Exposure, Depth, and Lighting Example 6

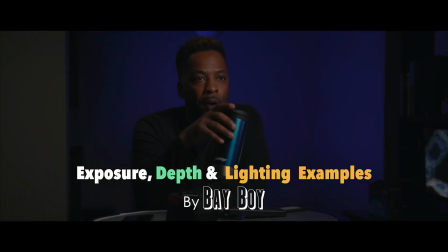0:00 feelings about Joe Biden, about who he feels like the man is, and that made it more powerful after we had heard him destroy everybody else.
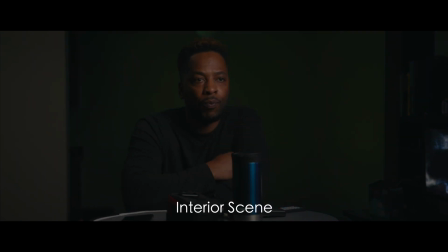0:06 Really strong night from both of the guys, really, honestly. Well, it was great. I thought he was great. I don't know who from our organization paid him not to make fun of CNN. There was not a single mention of us, and we usually get a jab or two. Jab or two. We usually get like 5 minutes.
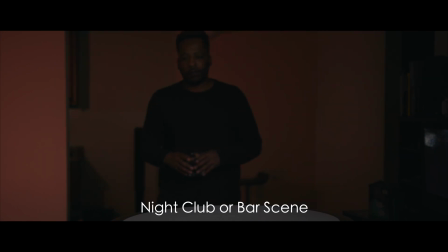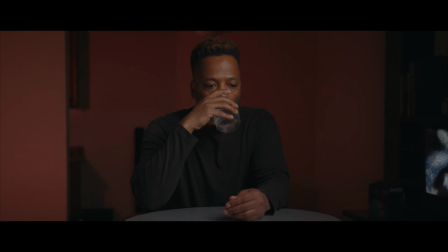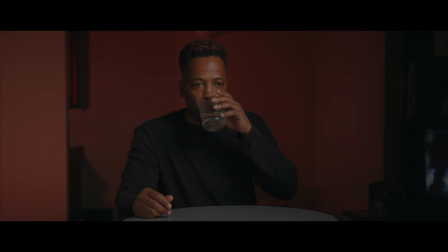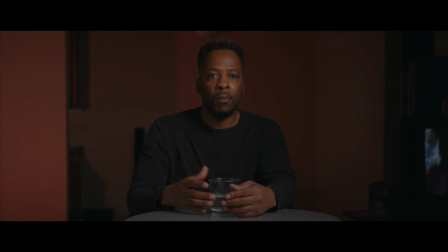Right, let's see what we got here.
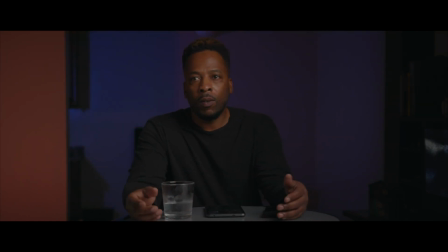1:09 All right, so this next setup we have, we can say this is a club scene, bar scene. Yeah, so that's what we have here.
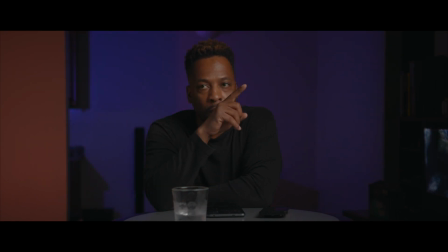1:24 To start off, I got my key light here at 45-degree angle on my left side,
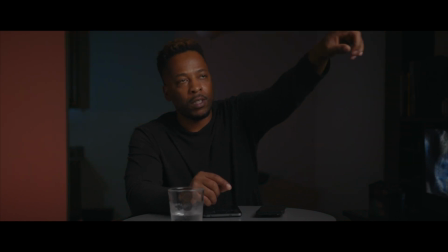1:30 about arm and a half distance to my left, camera right. So that's where my key light is at. I have it inside of a softbox with the honeycomb grid covering it.
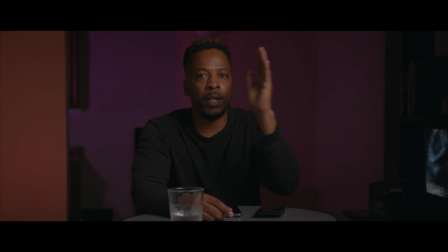1:43 And at first I had the light pointed towards me, so it was getting a lot of spill on that back ceiling. You can kind of see the hot spot on not the ceiling, on the wall back there.
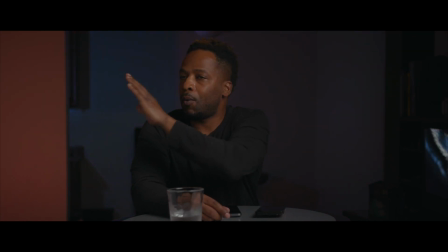1:55 So I had to kind of angle it to go past that way, so the light spot won't be on that wall back there. So that's what I did here, and I do like this look as well. So besides that, I have my fill bounce over here.
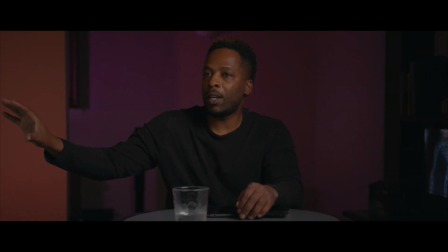2:14 So basically the light is just hitting my bounce and then bouncing back, filling this up. Not too much. We don't want it too dark for this one. I think I've been underexposing lately, so I'm gonna go ahead and overexpose.
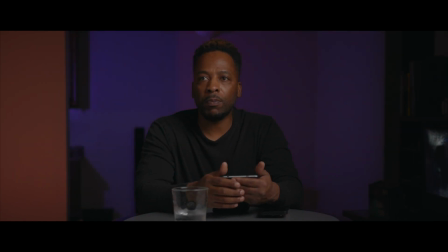2:30 And right now, my meter says I'm underexposed. So that's what my meter is showing me, that I'm underexposed. But I'm looking, I'm looking good. I checked my IRE with my gray card,
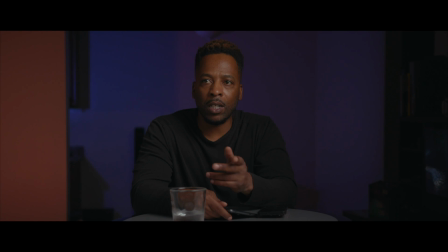2:48 and the gray card has me 60 IRE, right below 60 IRE. I typically was doing like 35 IRE, but you got to understand that the values that they give you for that is typically for a lighter skin person.
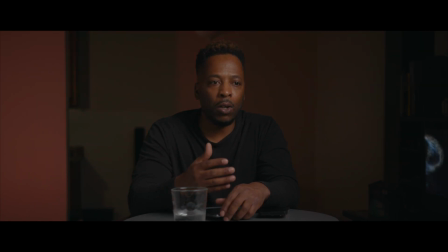3:07 So I don't think they did those measurements for the darker skin. So I feel with the darker skin, you have to add more IRE value to what you typically supposed to have. So you're typically supposed to have, like I said, between 35 and 40. And that's for, a light skinned person.
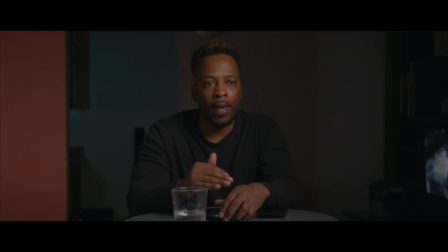3:26 But being that, I'm dark and there's other people that's dark, I would go ahead and put those values around 50 to 60 IREs. All right. So besides that, we got the
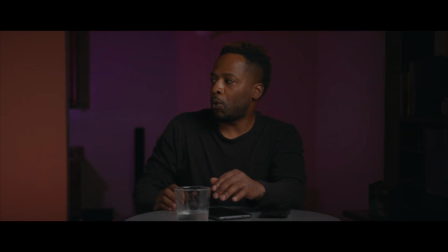3:42 small panel on the side with the red gel that's covering it, so it can splash on this wall back here. Also in the back, around the corner there, I have a MC,
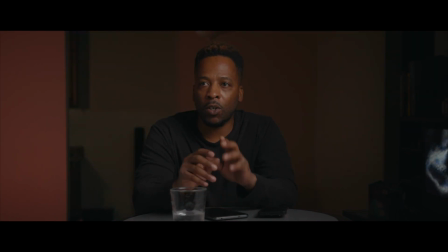3:55 Aputure MC, and that's on the party effect, so it's toggling between different colors back there.